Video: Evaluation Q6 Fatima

So during the post-production and production stages of Scratch the movie, we used a lot of technologies and softwares. During the production stages, we used the hardware, which is not technically technology, but during the editing stages especially, we used quite a lot of softwares to help us achieve the final cut.
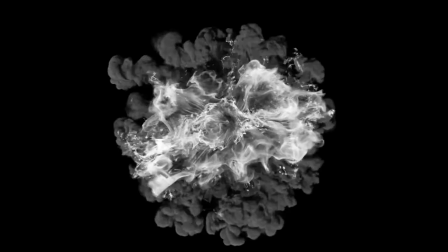The technology that we used was After Effects. We used that to create the ident, but with the ident we also used Photoshop to create the logo.
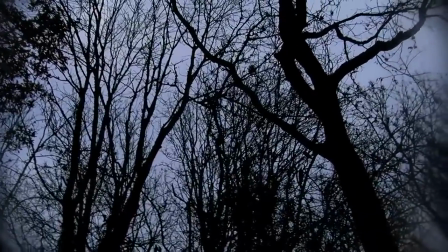We were given the standard animation from the college to create the ident, but we decided to change the colours and turn down the saturation so it's black and white to add to the whole airiness
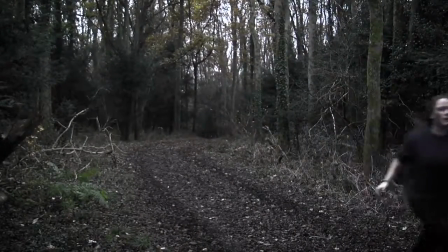and add to the mood of our thriller and horror genre. We also used After Effects to create the title credits.
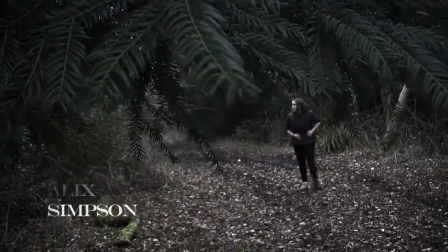We wanted to keep them very simple because anything too bold would be out of place and it would take away, it would distract the audience from what's going on in the film.
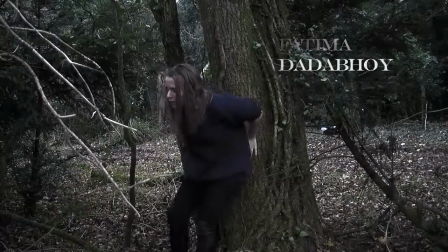We didn't want to distract the audience from that by having very bold and very animated title credits, so we had a simple fade in and fade out.
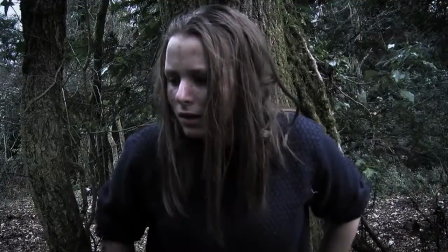We used ClipGrab, SoundCloud and YouTube to find our sounds,
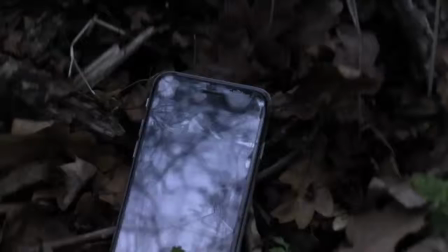and the sound was really difficult because it was hard to find music which
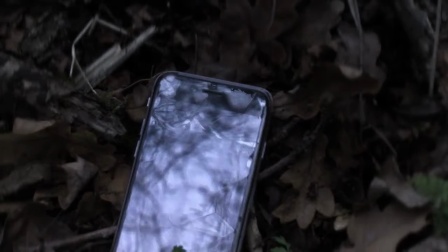fit in with our genre and added to the whole suspense and the eeriness of our title sequence.
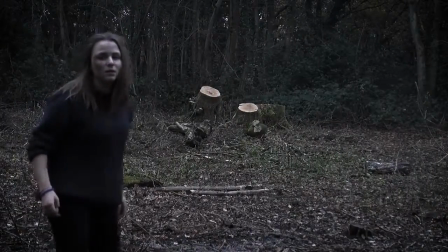As well as using Photoshop for the logo for the ident, we also used it for Scratch, the main title.
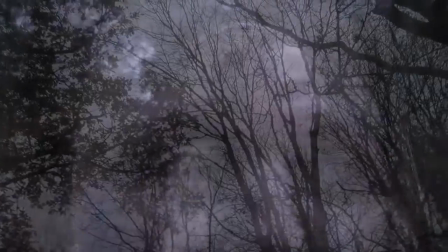Unfortunately, we weren't able to get the font onto After Effects because the
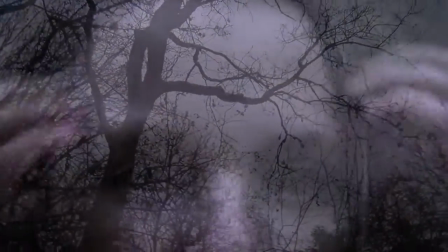original font was too comedic looking and it didn't really fit in place,
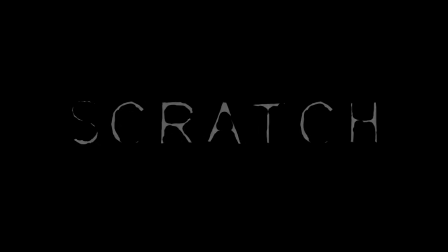so we thinned it out on Photoshop and we did a simple dip to black and dip out instead of having some crazy animation.
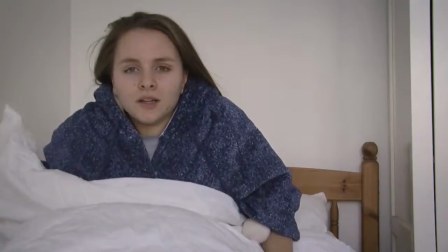Although we would have liked to have an animation for
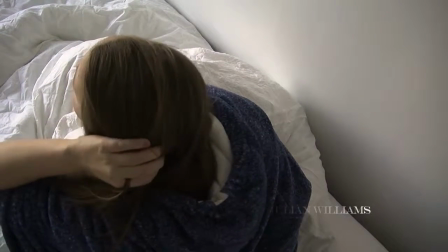the main titles, we weren't able to do that, and any other font kind of looked out of place.
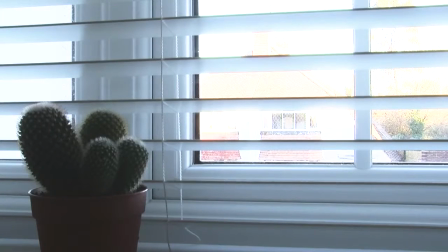We used the fonts to find the fonts. We found quite a few, but most of them didn't really fit in and they didn't seem right.
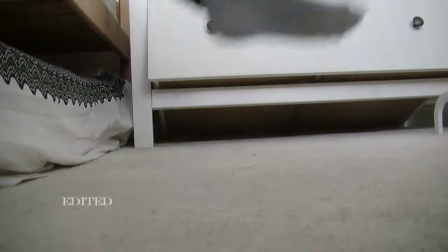Sounds to put in was the phone vibrations and the typing,
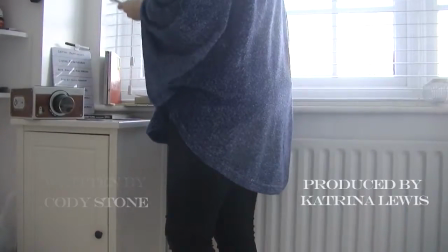because you had to sync it exactly to how she was typing and when the messages were coming in.
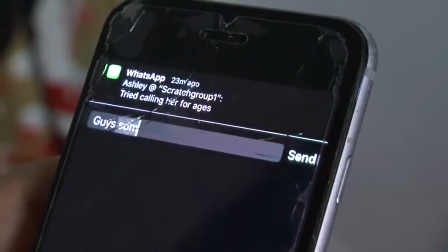But other than that, we were able to create
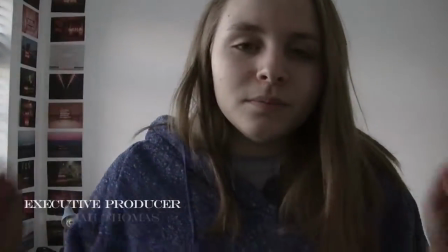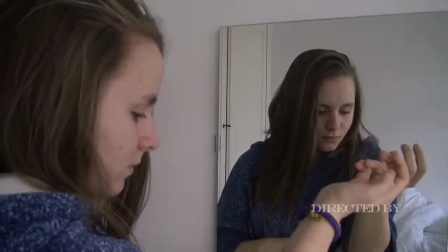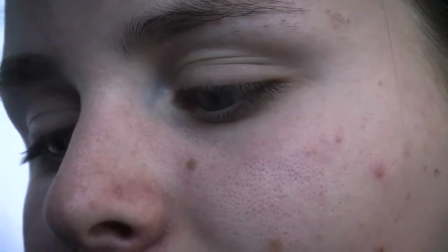as I said, the sound was really hard to get to fit in, and we also faced some troubles with what we wanted it to sound like and what kind of music we wanted in it. Final bit of technology that we used, and probably the most important piece of technology that we used, was Premiere Pro, because with that we wouldn't be able to make the film. Other than maybe After Effects, because what's a title sequence without any titles, right? But with Premiere Pro we were able to mess around with the effects, and some popular feedback that we got from our audience was the overlay of the
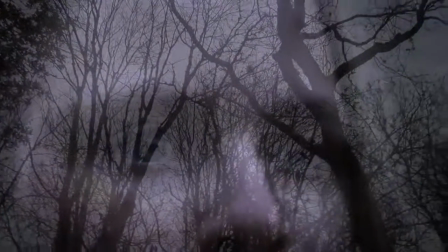two clips in the forest, and lots of people liked that because it added to the whole dreamscape.
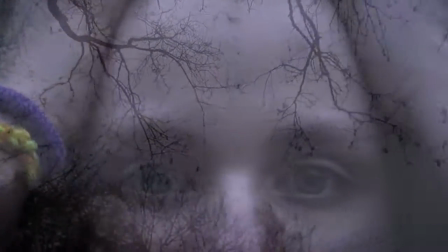We were also able to clearly contrast the dreamscape and actual reality with the use of color grading and filters. So in the dreamscape sequence we had really dark colors, so we played around with the saturation and the vibrance, and we added filters. And with the reality half of it, and with the reality half of it, we turned up the brightness so it would seem more brighter and it would connote like innocence and joy.